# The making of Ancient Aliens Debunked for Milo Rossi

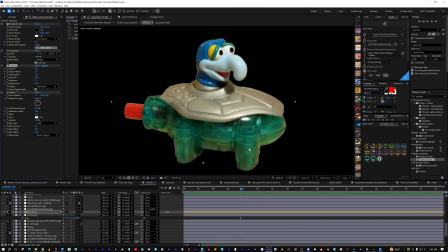But after a while, you can start to scale these skills and do new things, and you are able to do a lot more than you originally would if you just stayed with default native tools.
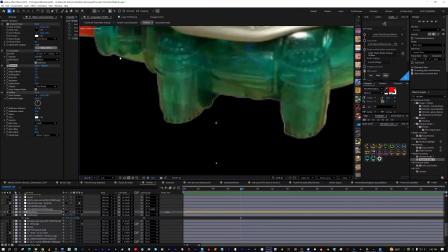So one issue I always have is this disgusting white border. It's you can see it anyway.
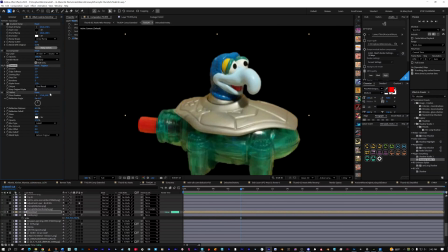So this time I got this plugin called Extendo that all it does is do do do. It just takes the edge and blurs it out. And I don't really have a bunch of actions in Photoshop to do this, but this is something that I do all the time in After Effects,
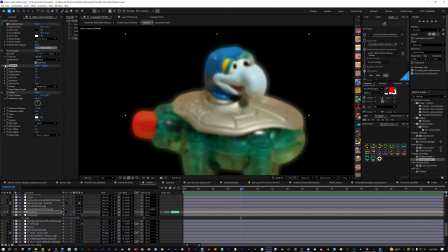and the tools in here are easier, and that's another reason why I'm moving my design process to After Effects, which is insane. But like I said, Extendo, so it cleans up the edges. You can see the halo goes away, and then I'm using this ancient plugin called VC Reflect,
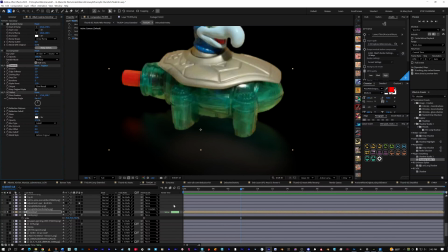which is Video Copilot Reflect. It's like from 2008 or something, and it still works on the computer. Like, I don't know, it's kind of crappy, but that's where I just let me duplicate this tool, reset this.
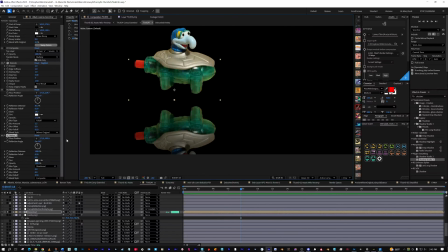All this plugin does, this is what it would look like if you just did it by default. And then you go and kind of, you play with it. You can see that the legs aren't even, so you got to play with the skew or whatever, the reflection angle, and then you blah blah blah blah blah.
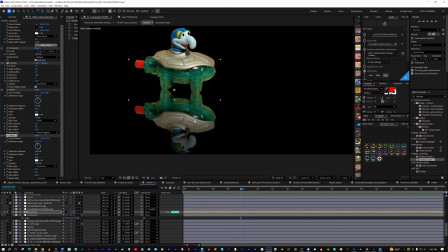You just play with the skew to get it straight again, and you know, you just start to blur stuff. And you just start to play with it a little bit, and you just don't worry so much. But it's a subtle detail. No one can see it. You cannot see it in the wood, really, but it's there.
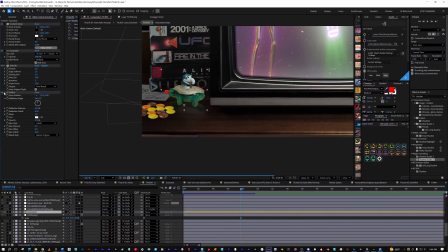It's if it wasn't there, it looked like this, and then it kind of sticks out more.
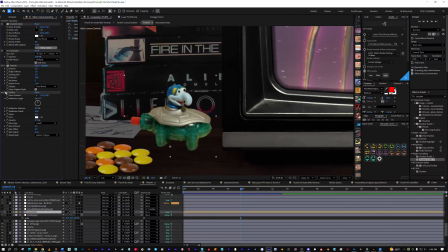I don't know. Who knows if it's worth it? Who knows if this whole process is worth it? But it's worth it to me. It's worth it to me. Okay, so then that's what that looks like.
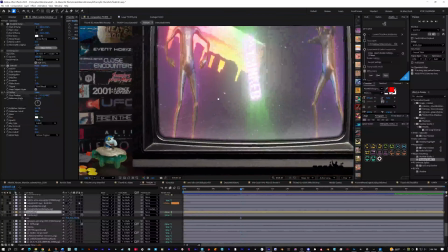And then as like a polishing thing, I just want to put a little bit of shadow onto him because he's close to the TV. Like there's some ambient occlusion or a shadow, whatever. So I use a gradient ramp, and that overwrites the image. But then I use the CC composite, and then that composites it back on top of the image.
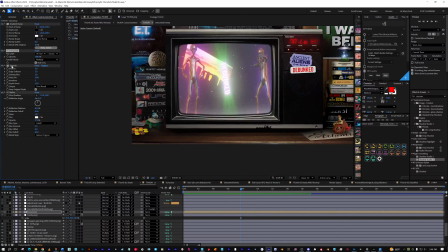So it multiplies this gradient ramp on top of the original graphic, and then it goes through the other steps of those graphic treatments.
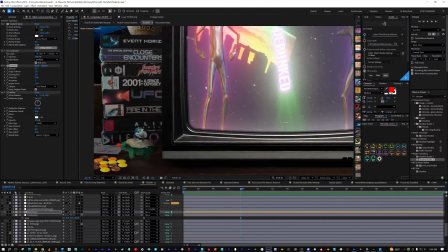But that's kind of how I do each of these. Some of them are more in depth, like this Gonzo one required a little bit more.
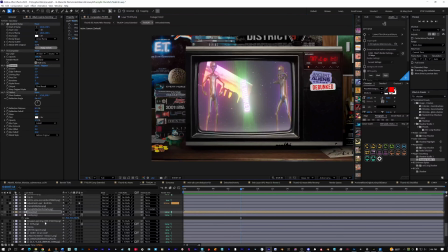Some of them, like the stack of VCR tapes, wasn't as hard. It was like more hard to find a decent picture on the internet that had what I wanted, but it's pretty much the exact same thing where I pull a matte for it,
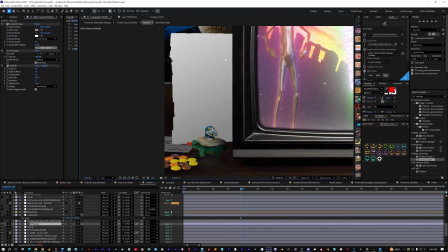I do a shadow to incorporate it just a little bit. You can barely see it, but it does darken it up pretty good.
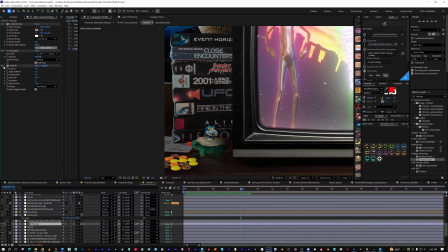And then I do the whatever. Sometimes I put the yeah, I've just been playing with the extendo plugin this video.
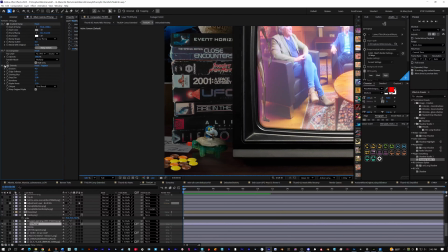I'm seeing what it can do. I like that it can take out the haze.
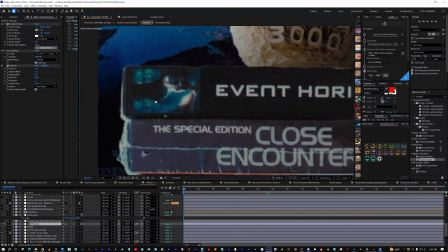So like this one, it has like a white edge still, and it just kind of eats it away and makes it all normal.
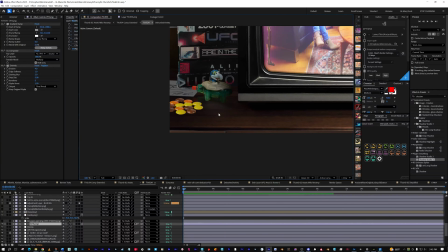So that's good. That's good. One thing that didn't work for me though, so I want to talk about some problems because a lot of people just,
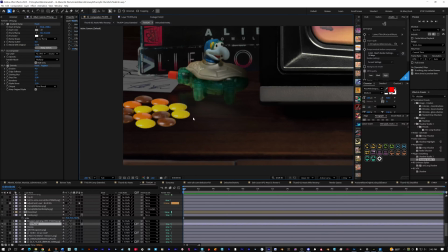they only wax poetic about things that worked out or however they ended up doing what they did. And they don't really talk about how it's like, oh, I screwed this up or I wish I could have done this. So this is what I kind of run into with every project.
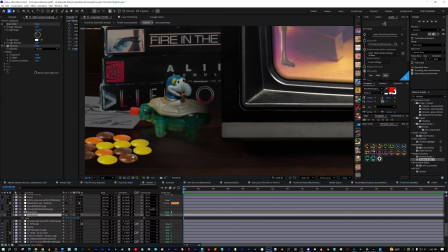And that was with these M&Ms. So I was sourcing crap from Google, which is fine. It's fine. It's just not the best way to do it. Preferably, it'd be good to like go to the store and buy some Reese's Pieces and put them on a counter and then photograph them.
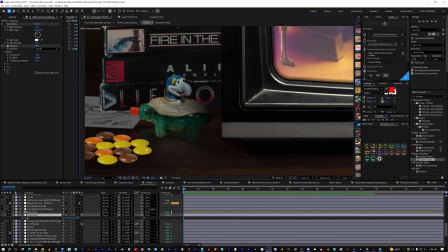But then you start to deal with like, well, how do you get the reflection from it? How do you change the lighting on it? How do you alter the shadow or anything? So then it's like, oh yeah, well you can just put like a bevel on there, and then it's like, are you kidding me?